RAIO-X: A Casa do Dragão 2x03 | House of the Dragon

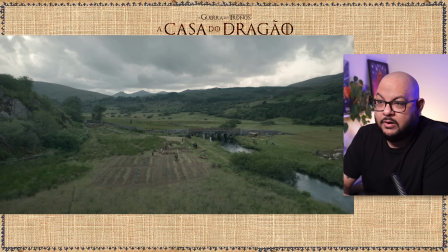A ponte, locação real, importante. Locação real. Então essa ponte não foi construída. Quer dizer, foi construída, mas não pra série, né? E mostra aqui os camponeses. E aqui tem as pedras, que são as Boundary Stones.
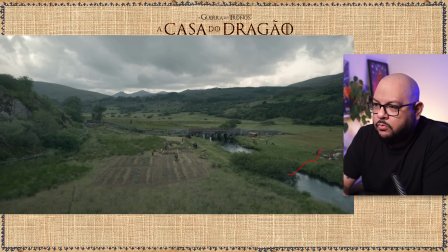Cara, tinha duas coisas que dava treta no medievo. Era desviar o curso do rio e pegar essas pedras de limite e mover.
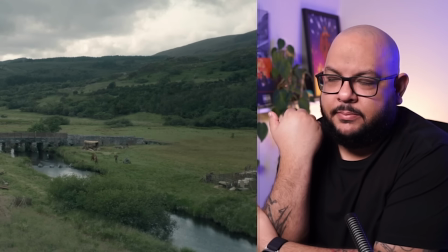E realmente existem as pedras de limite, as Boundary Stones, que brigam aqui.
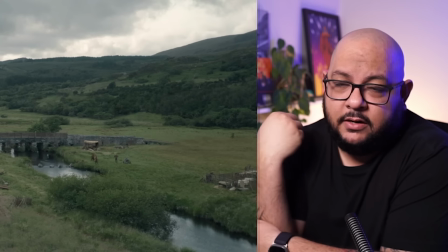Inclusive não à toa as cidades, o Marco Zero tem uma pedra lá, sobretudo na Europa, Mas antes das cercas eram as pedras que definiam aqui,
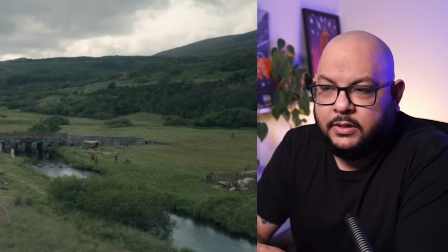porque justamente ficava móvel, a igreja até ia interceder e tal.
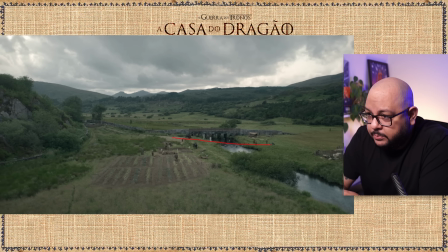Então o que está acontecendo aqui é uma disputa por essa ponte, porque se as pedras foram movidas para cá, então eles estão tentando ganhar essa ponte aqui, os Bracken no caso. E aí, ponte no medieval é tudo.
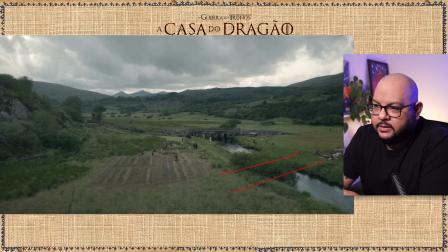Esse rio, não sei, deve ser corrente, imagina atravessar por aqui, se você divide uma terra e essa terra, de um lado das Baldur Stones tem a ponte, do outro não tem, esse lado se lasca, porque não vai usar a ponte.
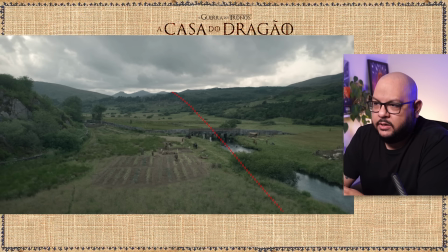Não à toa, grandes batalhas acontecem em pontes, porque é justamente por isso, o sujeito se coloca aqui e diz assim, daqui você não passa, daqui você não passa, e aí começa o Pipoco Medonha. Então só para a gente entender melhor, e aqui, cara,
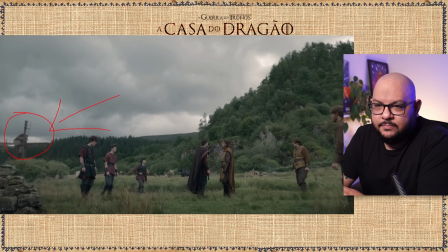aí mistura um pouco o CGI, coloca aqui depois da batalha, esse catavento, esse moinho, melhor dizendo, meio destruído e tal. Então aqui dá pra direitear a movimentação deles, um vindo, a ponte tá pra cá, um vindo do lado de cá da ponte, outro vindo do lado de cá, ou seja, a ponte é deles,
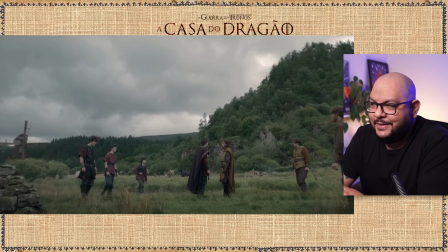né? E eles estão tentando pegar pra eles aqui, só que aos pouquinhos, né? Vai afastando devagarinho.
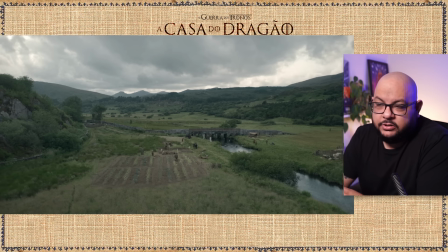Então só pra gente entender um pouco nesse começo e mostrar como a direção permite que a gente entenda. Não precisa jogar pro texto, deixar extremamente explícito, mas a direção permite que a gente entenda.
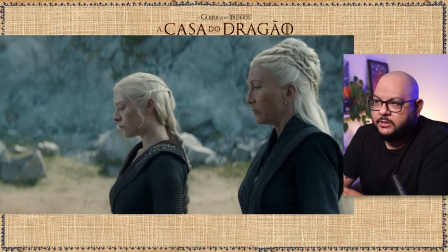Seguindo, aqui é uma questão de altura e perspectiva que eu quero trazer. Primeiro, como se põe? Vamos dividir esse plano bem aqui. A nossa Rhaenys se põe como uma tutora da Rhaenyra nessa cena.
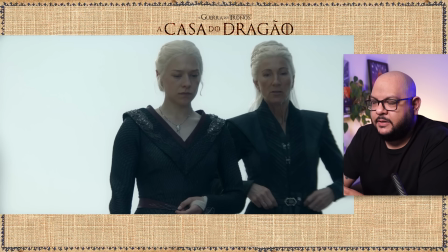Portanto, a direção vai colocar ela atrás sempre. Vou ficar mais claro aqui. Ah, mas é por conta da altura. Não, porque a direção também usa a altura da personagem em relação a essa. Tanto que aqui, nos planos laterais, ela sempre está de cima para baixo.
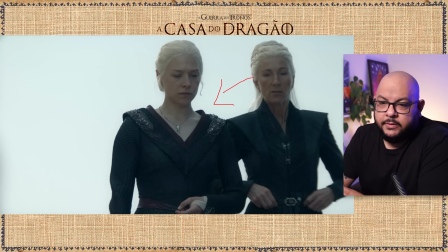Ela sempre está num plano superior. Por quê? Porque ela está literalmente aconselhando, mentorando essa outra personagem aqui.
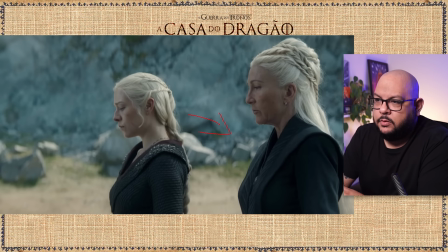Ela está mentorando a Rhaenyra. Então por isso que ela está atrás como se fosse um guia, né?
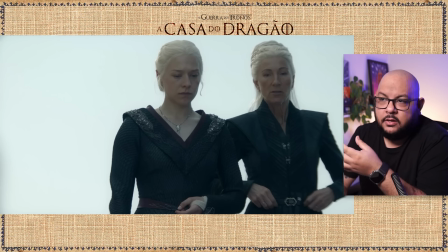Como quem empurrasse e dissesse assim, olha, será que é por esse caminho que você tem que seguir? Será que é isso que você tem que realizar? Será que é isso que você tem que fazer?
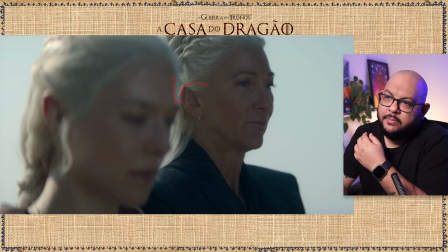Então ela vai mentorando, por isso que ela está sempre nessa posição, que é uma posição de poder, mas ao mesmo tempo é uma posição de igualdade também, da maneira como a fotografia coloca as duas.
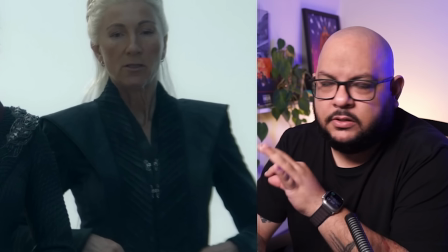Isso tudo é muito pensado nos storyboards, é tudo muito pensado, não é nada aleatório.
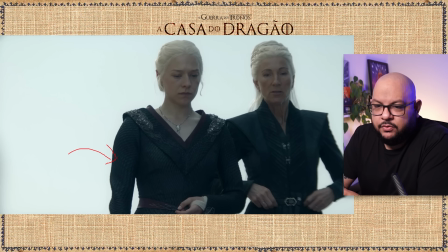Eu vou falar mais à frente dos figurinos, mas desde já preste atenção como todos os figurinos da Rhaenyra são meio que escaminhas, tá vendo?
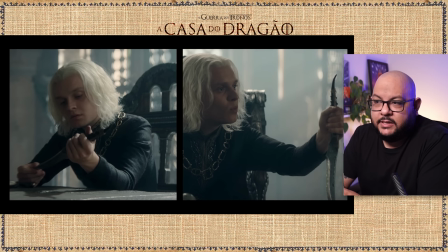Todos os figurinos, mais à frente eu vou destacar isso. Trabalha-se aqui antecipação, o punhal vai ser muito importante na cena final, porque ela vai conversar sobre o lance da lenda lá com a amiga dela, no caso com a Alicent, a ex-amiga dela.
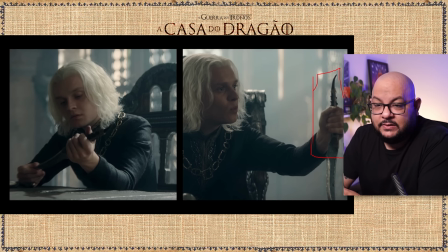Então o punhal, que é o que carrega a representação dessa lenda, a canção de Gelo e Fogo, ele precisou voltar para a série. A série antes não estava mostrando tanto, a não ser quando o Egon ficava brincando ali com o punhal no cinto. Então isso aqui, eu não gosto do termo, tá? Porque é por conta do inglês e fica muito pedante.
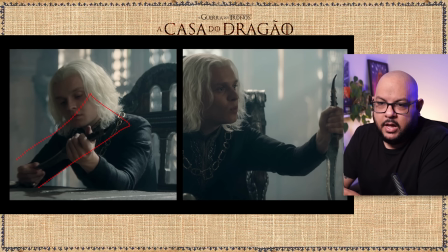Mas é o foreshadowing, que eu prefiro chamar só como antecipação mesmo. Então é uma antecipação aqui, é um aceno para algo que vai acontecer lá na cena final. Isso aqui é interessante. A gente coloca ele manipulando o objeto, ou seja, mexendo para que o nosso olho se atraia.